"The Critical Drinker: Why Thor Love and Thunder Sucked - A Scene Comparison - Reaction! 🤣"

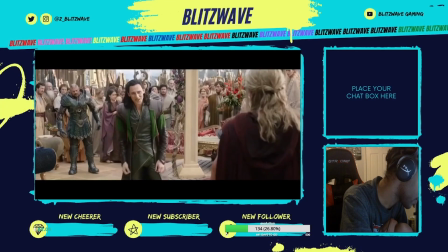251s
It tells us a great deal about Loki as a character, not just in how he sees himself, but also how he views previous events and the world around him.
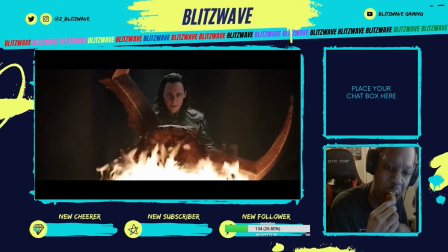259s
This also serves as setup for the eventual payoff at the end of the movie, when Loki chooses to set aside his own personal ambition to do the right thing and help his brother.
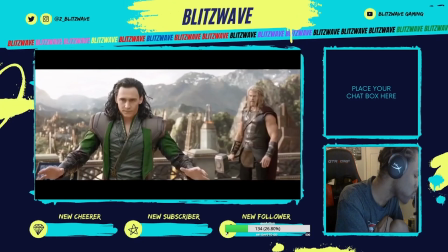267s
And even better, when he gets unmasked for his true identity,
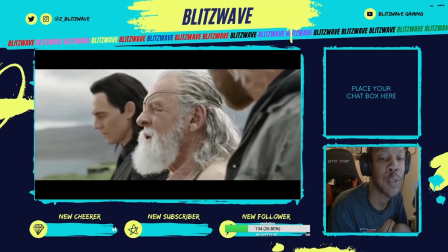271s
it also serves to move the plot forward by ultimately reuniting both brothers with their father Odin, who's been abandoned on Earth.
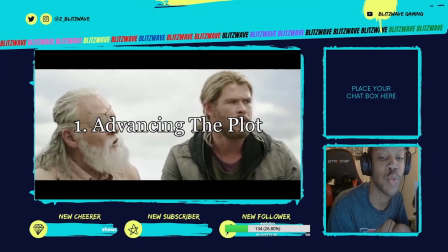278s
It accomplishes 4 different things all at the same time. 1. Advancing the plot to a major event that will set the rest of the story in motion.
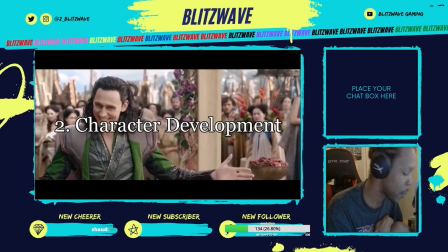285s
2. Giving us an insight into at least one major character and setting up a character arc with a satisfying payoff at the end.
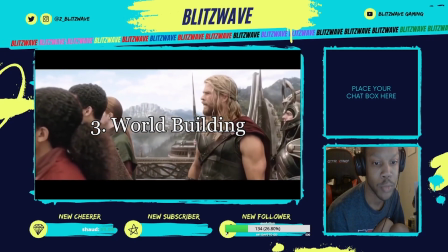292s
3. Building up the world by explaining the decline of Asgard as a major power under Loki's ineffective leadership.
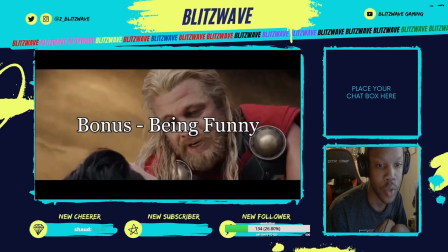299s
4. Making the audience laugh by providing an entertaining scene.
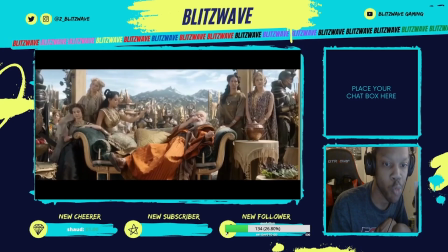303s
And what's impressive is that it manages to do all 4 of these things without ever feeling forced, contrived, or clunky.
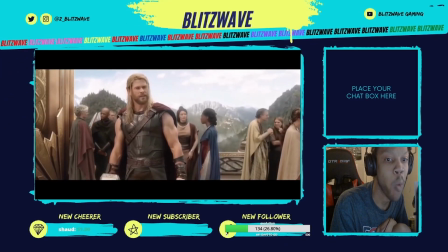309s
Each component of the scene fits logically into the others, complementing rather than conflicting with them,
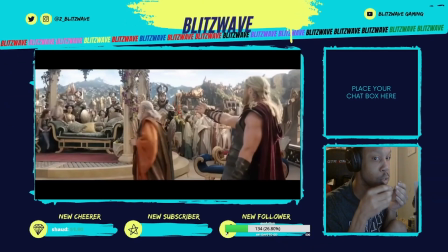314s
so that most people aren't even aware of the pretty complex stuff going on in the backgrounds.
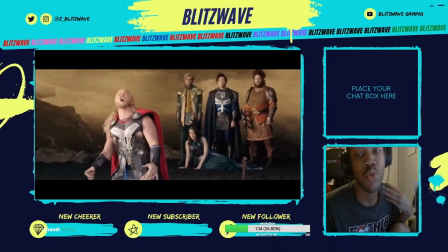319s
That's pretty fucking impressive from a writing point of view, and it underscores how much creative thought and planning actually went into Thor Ragnarok.
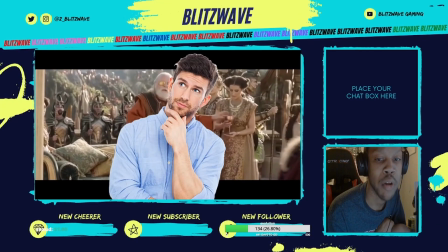326s
Almost like the writing team were actually good at their jobs.
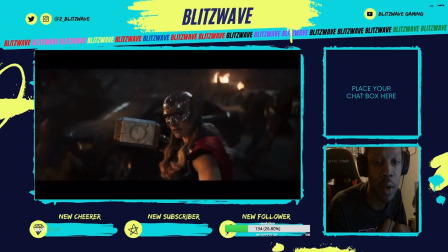329s
Now let's take a look at a very similar scene from Love and Thunder, which in this case was written mostly by Taika Waititi himself.
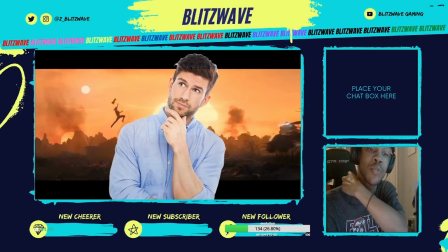336s
I wonder how that'll compare.
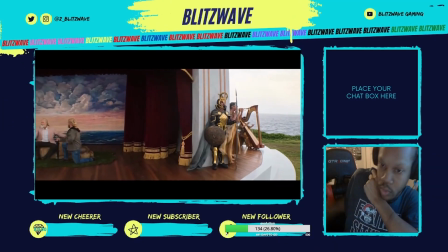338s
Again, it's a theatrical play being put on by the same characters, this time on Earth, playing mostly to an audience of human tourists.
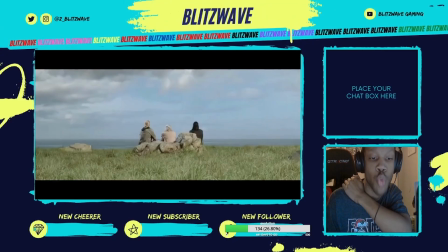346s
In this scene, it's covering one of the key moments in Ragnarok when Odin has one final conversation with his sons before peacefully passing on,
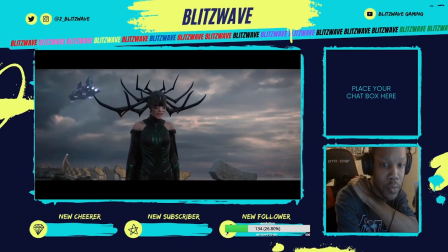354s
and in return releasing Hela back into the real world.
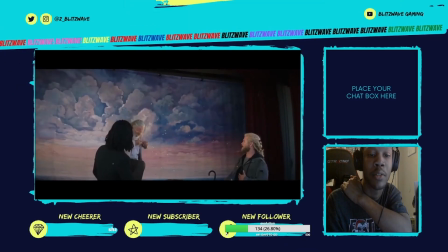357s
On the surface, it's the same hammy acting and cheesy improvised special effects, but the difference here is in what the scene actually accomplishes from a writing point of view.
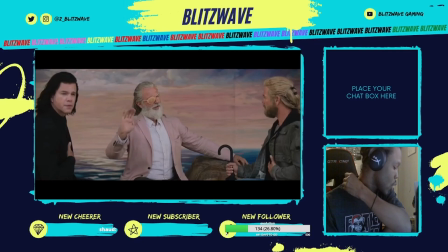366s
All that clever mechanical stuff that's supposed to be going on in the backgrounds.
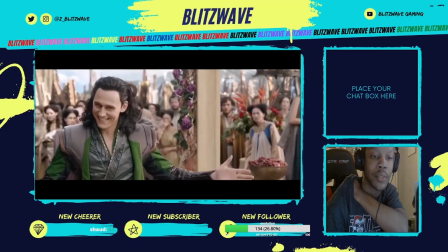370s
The previous play was a humorous insight into the mind and motivations of the man behind it, a stepping stone to major plot revelations, and a useful piece of world building.
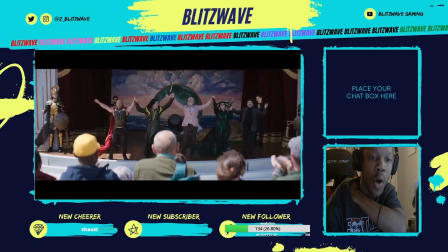379s
This time the play serves no purpose at all.
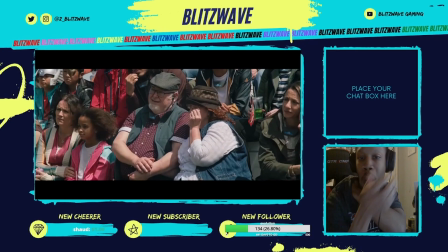382s
It wasn't commissioned by anyone in particular, it's just the actors putting on a show for tourists, so it loses out on one major writing objective right off the bat.
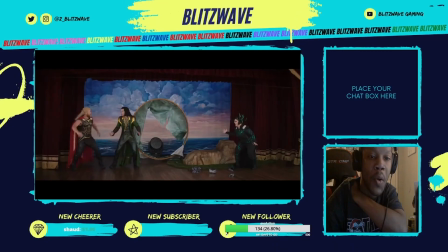390s
But what about the other 2 objectives? Well, it doesn't move the plot forward, that's for sure.
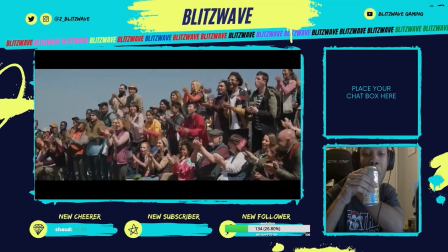395s
There's no major events which are triggered by this scene or logically follow on from it. It's just a standalone thing which happens for a couple of minutes.
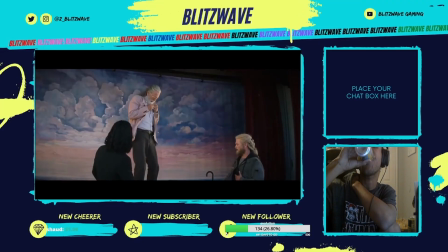402s
You could easily delete it from the film and the rest of the story would carry on exactly as before.
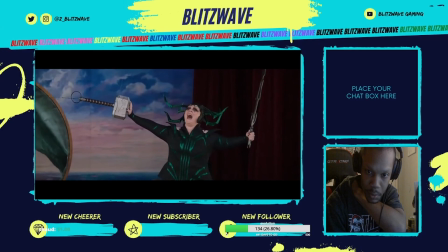407s
If I had to be super generous, I'd say that it at least tries to explain how Thor's hammer got broken in the previous movie,
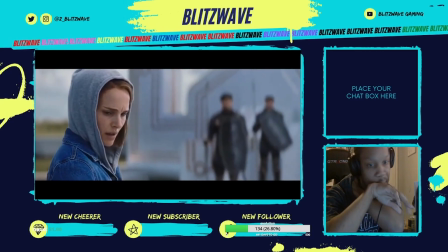413s
which kind of feeds into the next scene with Jane looking over the broken pieces as a museum exhibit.
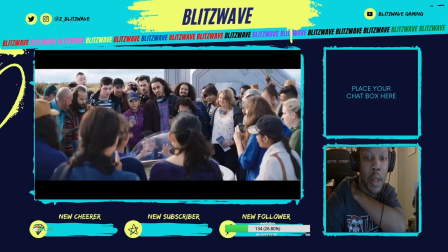419s
But again, it's just not necessary because a single line of dialogue from this tour guide would have been more than enough to do the same job.
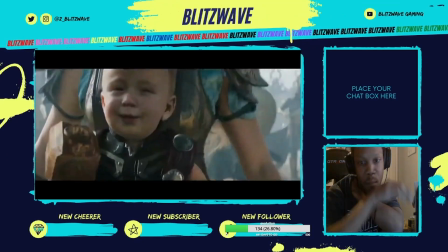426s
Or integrate it into the opening monologue from Korg, since Taika seems to love the sound of his own fucking voice so much.
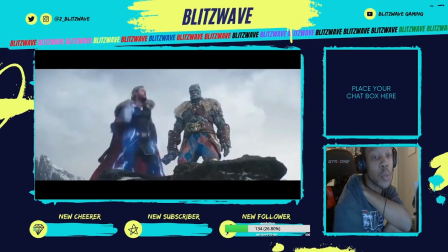432s
Damn. Also, you have to question how valuable a summary of past events is at this stage in the franchise.
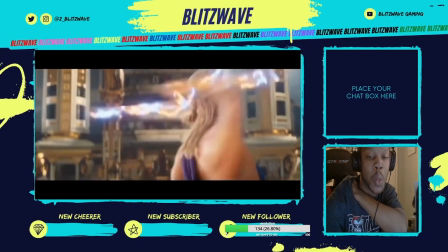438s
I mean, really, how many people do you think are watching Love and Thunder that haven't seen Ragnarok already?
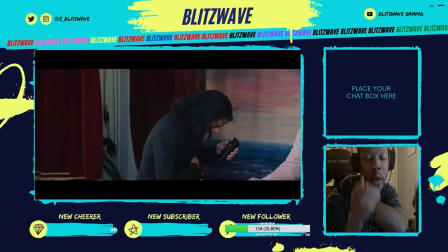443s
It definitely doesn't help with the world building either.
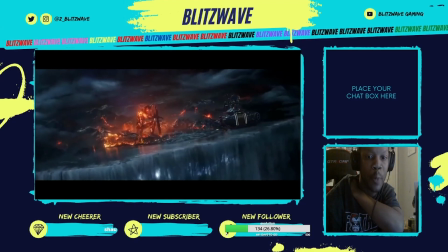445s
The film's trying to show us that the once powerful, galaxy-spanning Asgardian empire has become a tacky tourist destination,
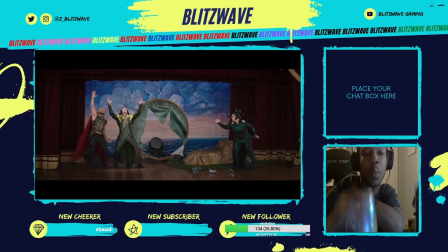452s
selling a cheap, bastardized version of their cultural heritage for a few measly dollars.
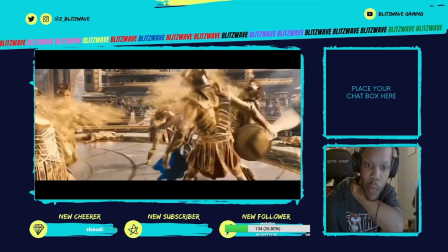457s
I mean, if you were a cynical man like me, you could probably draw some interesting comparisons with how Disney treats Norse mythology in the MCU,
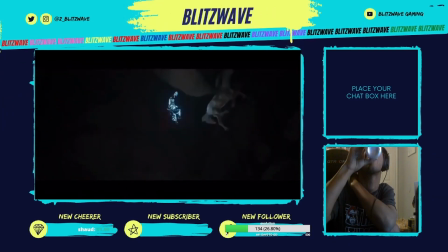465s
but I suspect that's a level of awareness that Taika doesn't possess.
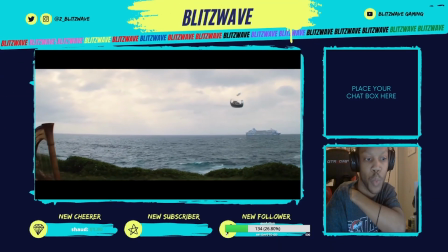469s
The problem is that the movie's already established this stuff perfectly well with a montage of other scenes right before it.
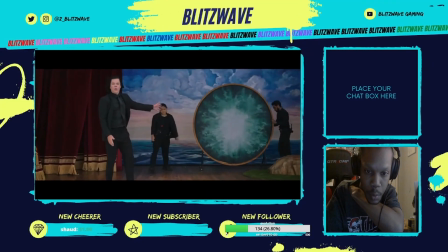475s
It's already planted the seeds in the mind of the audience, so this scene is doing nothing but reiterating stuff that they already know, and it doesn't exactly do it quickly either.
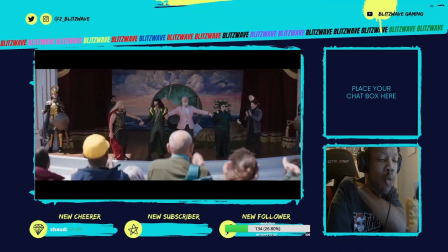484s
The scene goes on for almost 2 full minutes, and believe me, you feel every fucking second of it.
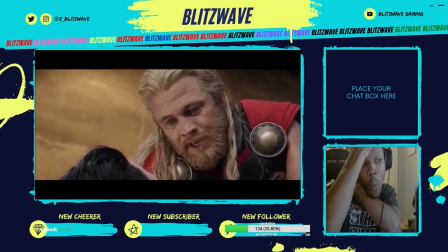489s
Why? Because it's not funny. It's not a subtle retelling of previous events with an obvious agenda at work, it's just a copy-paste from the last film.